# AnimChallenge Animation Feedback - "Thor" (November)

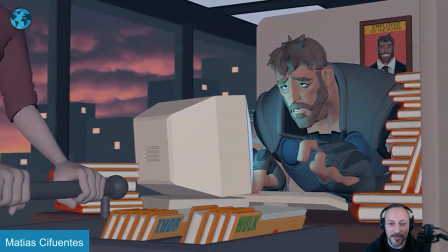[4:02]
only gosh it's it's just so good i really really really like the shot there's so much where i go if someone opened up my brain
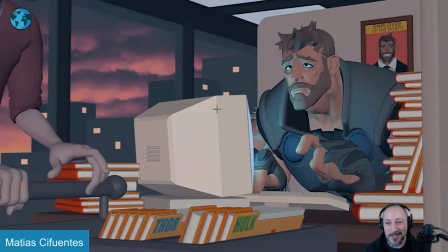[4:09]
and i've gone what would jd like it would be this it has so much in it that i love so instead of rambling i'm just gonna say leave
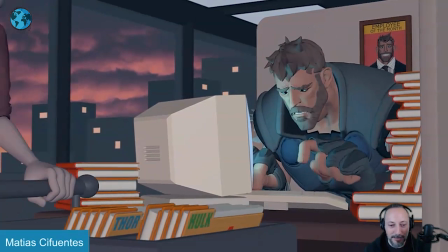[4:16]
it at that i'm gonna watch this over and over again i want to save this in my personal folder to study and that's good reference and
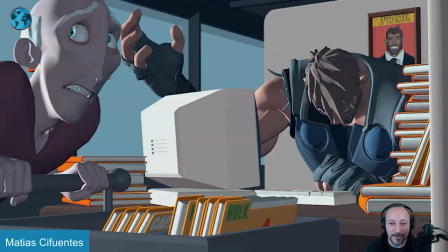[4:23]
that's something a quality i want to achieve as well this is great it's very humbling to see something done like that uh because it's just you know
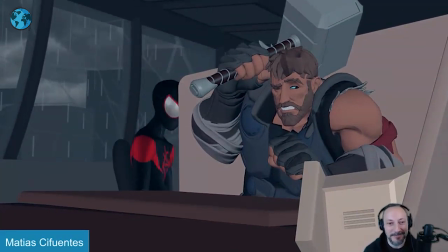[4:30]
it's it kicks so much butt it's great i love it anyway i'll leave it at that thank you here's another one with sound also super cute let's watch this in full
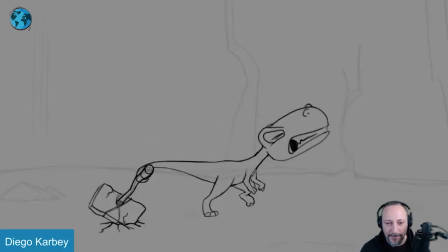that's it cracks me up it's so cute uh this one i want to pick this one just because it's super cute i always love seeing stuff in 2d and
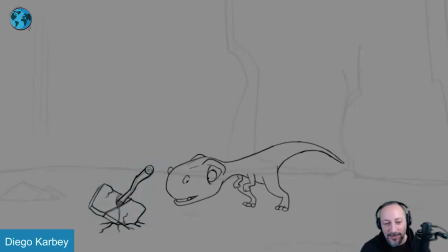[4:57]
it's little things about the arms i like it's a cute design it's super cute and as a uh supervisor at work would always say that the dinosaur tails they're down a lot they're actually not up as you would maybe put in tails because of
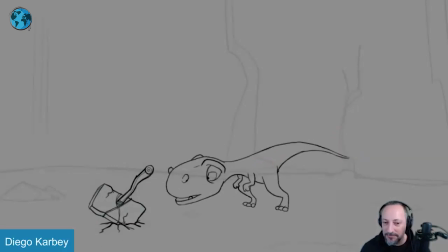[5:15]
the mood or something so like raptor tails like all tails are usually down i don't know that's something that when i look at this that makes me think of the supervise like oh yeah that is actually nicely done here but it feels almost a bit i won't say too human with those arms i would kind of give it a bit of a different silhouette
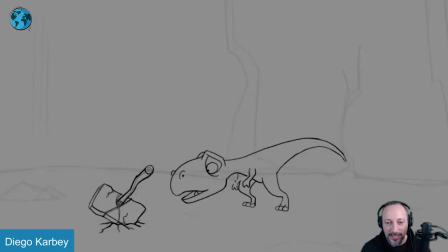[5:32]
with that hand there that arm and then into this potentially adding the curiosity in here where it's you know it's all super cute right it's not not that it's human but this gets into fairly human-y type acting versus more creature-y and i feel like well if
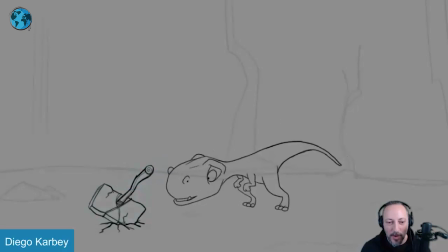[5:49]
that's the the the path taken here which is super cute why not push it so maybe you know one a bit higher here for offset and asymmetry but a clear silhouette and then with the curiosity the fingers i know there's not that much room with the leg in this here but potentially bringing
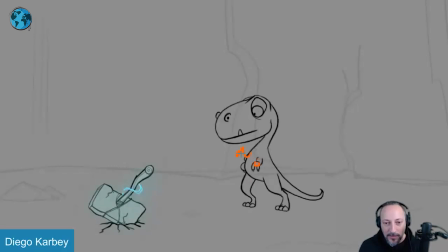[6:06]
up those a bit higher where there might be for contrast you know further out because of this and then this maybe you know going into that slightly concerned curious look the hands and fingers could go up for more of a coming in like oh what is this i'm not quite sure and then
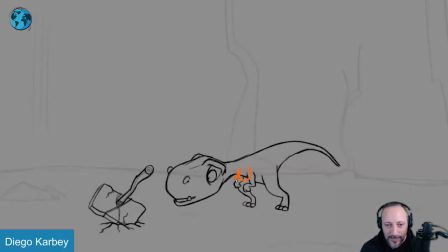[6:23]
when that happens then you can bring out those arms again so when they're pick up here and close it together you get into this and then they get further out watch out for um the tangents stuff like that and then as you get over there i think that's fine
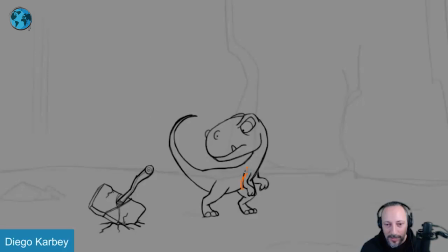[6:40]
i think it'll be a bit of um the length of it first for uh kind of staying on models it doesn't recede and scale too much but again also maybe potentially for silhouette but then the biggest thing is this so as this happens and i love how it curls over secure face
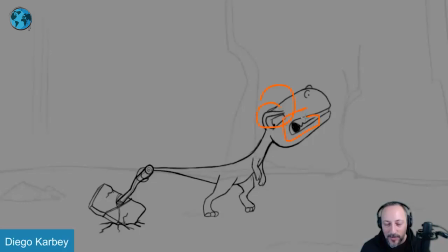[6:59]
there it goes into that then i would take this and the strain of that and put that into those arms as well so right now they almost feel like they just kind of hang versus i get up a bit and a little tighter fingers goes back into that and especially here where you might even go
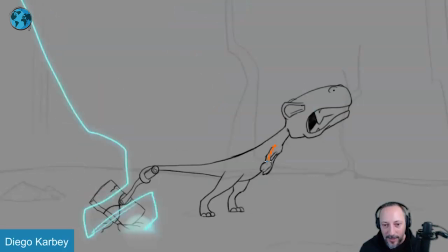[7:17]
where they can go lower but still a bit here with some stronger finger poses not that i can draw uh at all but that it's something that i would do so that they don't just hang i appreciate that nice clean line and it could even be something where
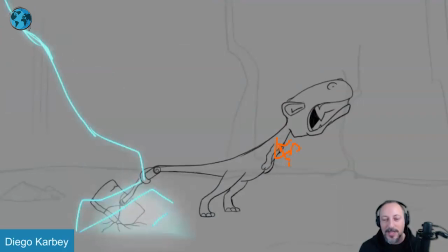[7:33]
maybe maybe they start up here and then gradually go down as the arms go down as he
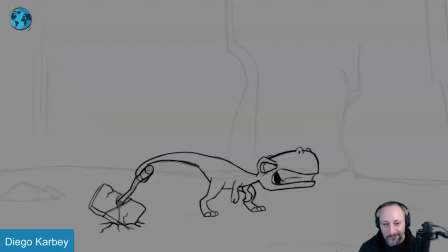[7:38]
as he pulls maybe um but it could be something where it stays lower but anything that has a bit more tension than what's currently there i do like that there's a bit of a slip that's all super cute and then i want to go in there to frame my friend just look at the effects here
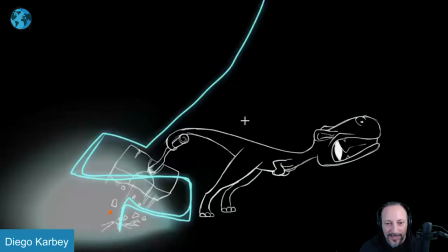[7:56]
a little crack there look at that oh i love this inverted color
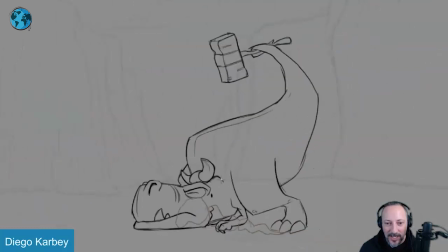[8:01]
yeah pop into that yeah street glass into this and into that that's cool too the whole thing let's bring back the sound